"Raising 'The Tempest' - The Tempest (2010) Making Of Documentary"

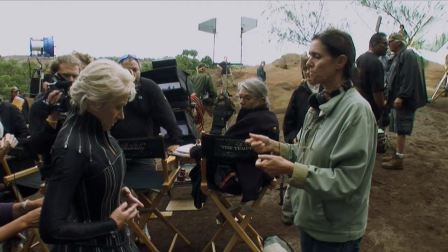(57:46) We should see it actually, the last pull in. They'll have to use the real laces for that.
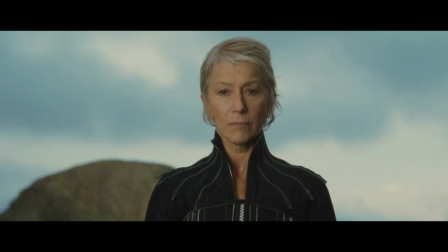(57:52) That means you'll actually have to see someone behind me. Yeah, you can act it. Act it, yes. I'll have to act.
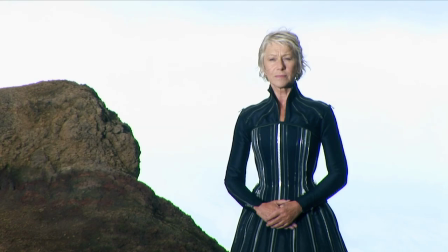(58:01) Behold, the wronged Duchess of Milan, Prospera. I bid a hearty welcome.
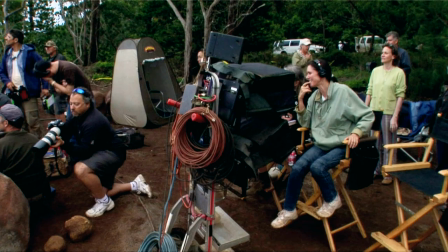(58:14) Camera's cut. Very hearty welcome.
So through this interchange with Ariel, she understands that it is time for her to release her enemies because they've been punished,
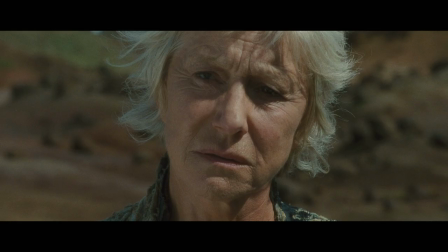(58:28)
and she releases her power at the same time.
I'll break my staff, bury it certain fathoms in the earth,
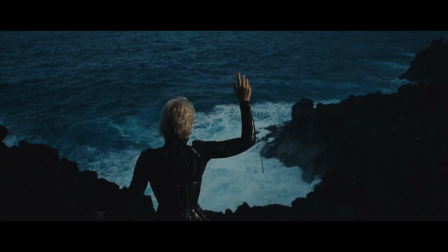(58:39) and deeper than did ever plummet sound. I'll drown my book.
The last speech of Prospera is usually done to the audience, and I had cut it from the screenplay because I thought, what is she going to do, just speak to the camera and say all of that?
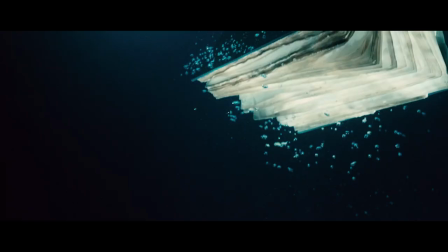(58:58)
We've already heard her.
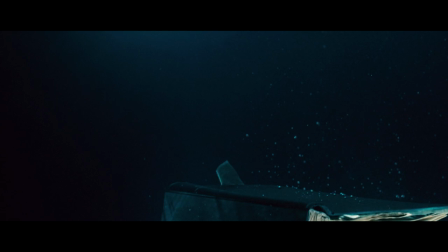(58:59)
But when I came to the end of the edit, and it all ended just with this breaking of the staff and throwing her books into the water, I felt it wasn't complete.
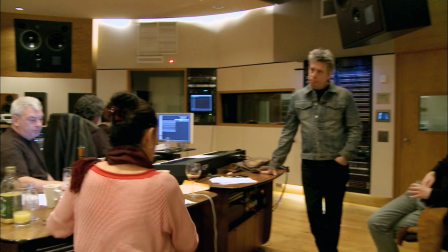(59:08)
And Julie was very adamant, you know, you thought your work was done, go back to work.
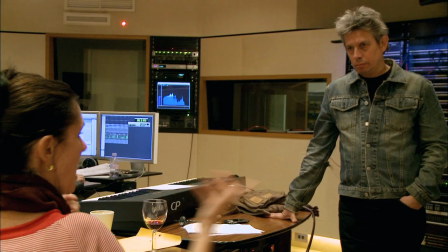(59:14)
I want this last speech to be composed as a song. It was never intended to be a song by Shakespeare.
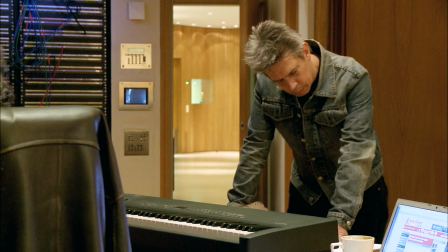(59:22)
So Eliot took that beautiful speech, now my charms are all o'erthrown, and what strength I has mine own, which is most faint. And he set it to music. I thought, what artist? Until I thought of Beth Gibbons.
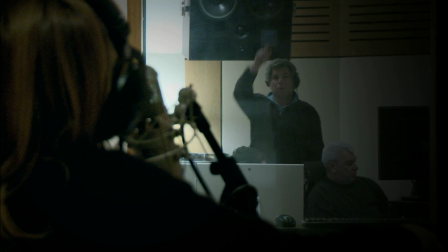(59:37) Now my charms are o'erthrown.
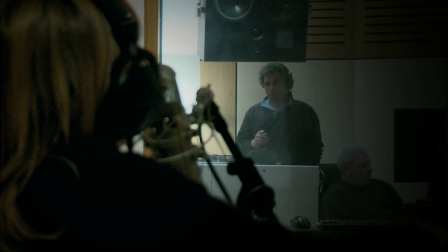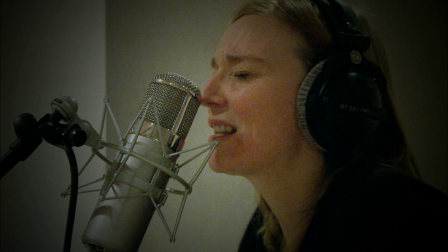(59:46)
Her work with a Porter's Head is incredibly famous, but the sound of her voice had this timeless,
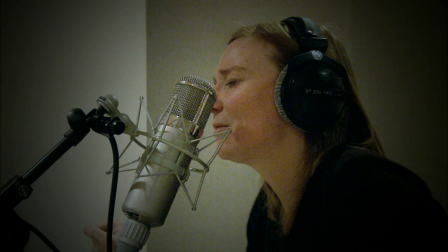(59:54)
ageless quality of vulnerability, and that's low register is just gorgeous.
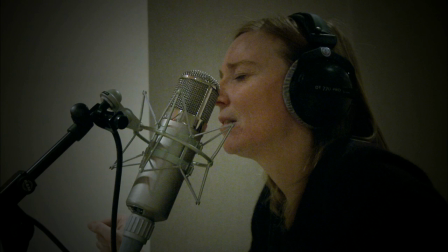(60:01)
So it became a 7-minute long end titles piece, and it really rounds out and completes the movie.
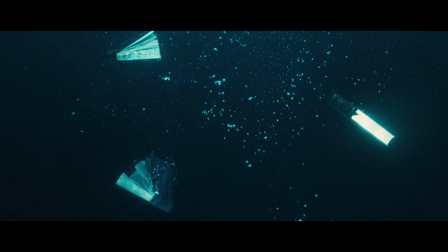(60:09)
Consider Shakespeare was fashioning possibly his last play.
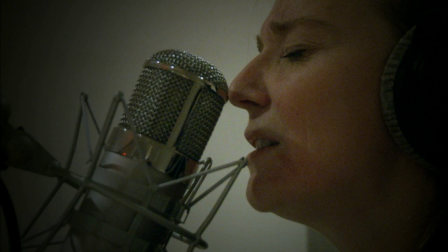(60:14)
He knew that he was going to leave the stage as an actor. And at the end, he steps out, Shakespeare.
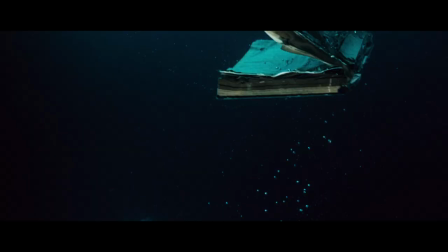(60:21)
He recites an apology, basically. Forgive me if I didn't entertain. With your applause, fill my sails with a breeze, I'll be set free.
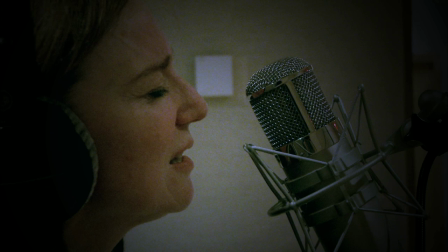The most important word in that final speech is the word free. It's repeated a number of times. And if you think about the whole play, the most important word is free.
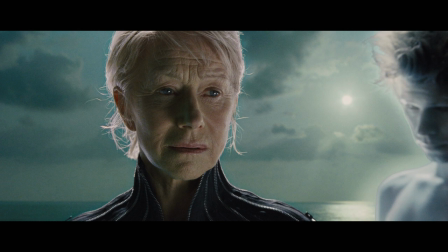(60:53) My Ariel, chick, that is thy charge.
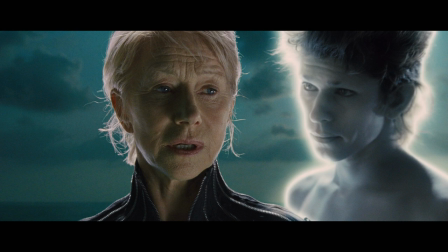(61:01) Then to the elements be free.
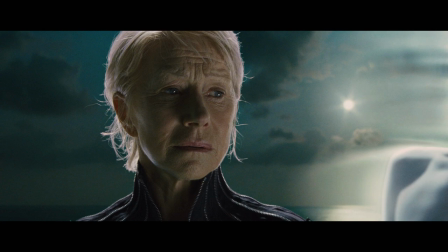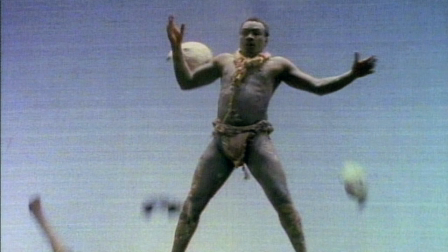(61:09) Freedom! Heide! Heide! Freedom! Freedom!
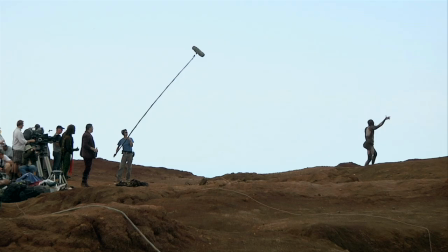(61:14) Heide! Heide! Freedom! Heide! Freedom!
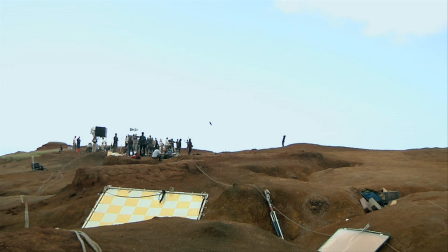(61:21) Freedom! Freedom!
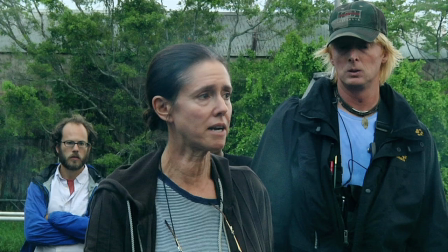(61:24)
This has been an extraordinary experience through the rain, the fire, the wind, the mud.
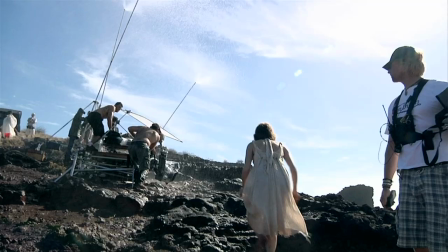(61:30)
It's been an amazing experience for all of us. It's all there, which is, even through all the rock and roll, it's all there.
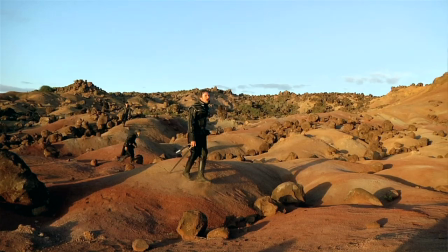(61:38)
We've been working as a team. Everybody has had to make their sacrifices, and everybody has kind of had to do things in difficult circumstances.
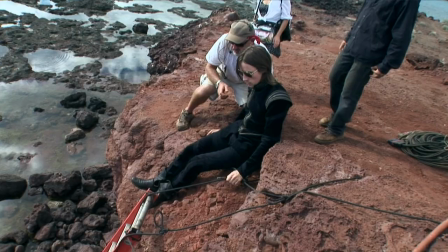(61:46)
But they've all been troopers, and they all have come through. I put my hats off to the crew, the talent, everybody on this production.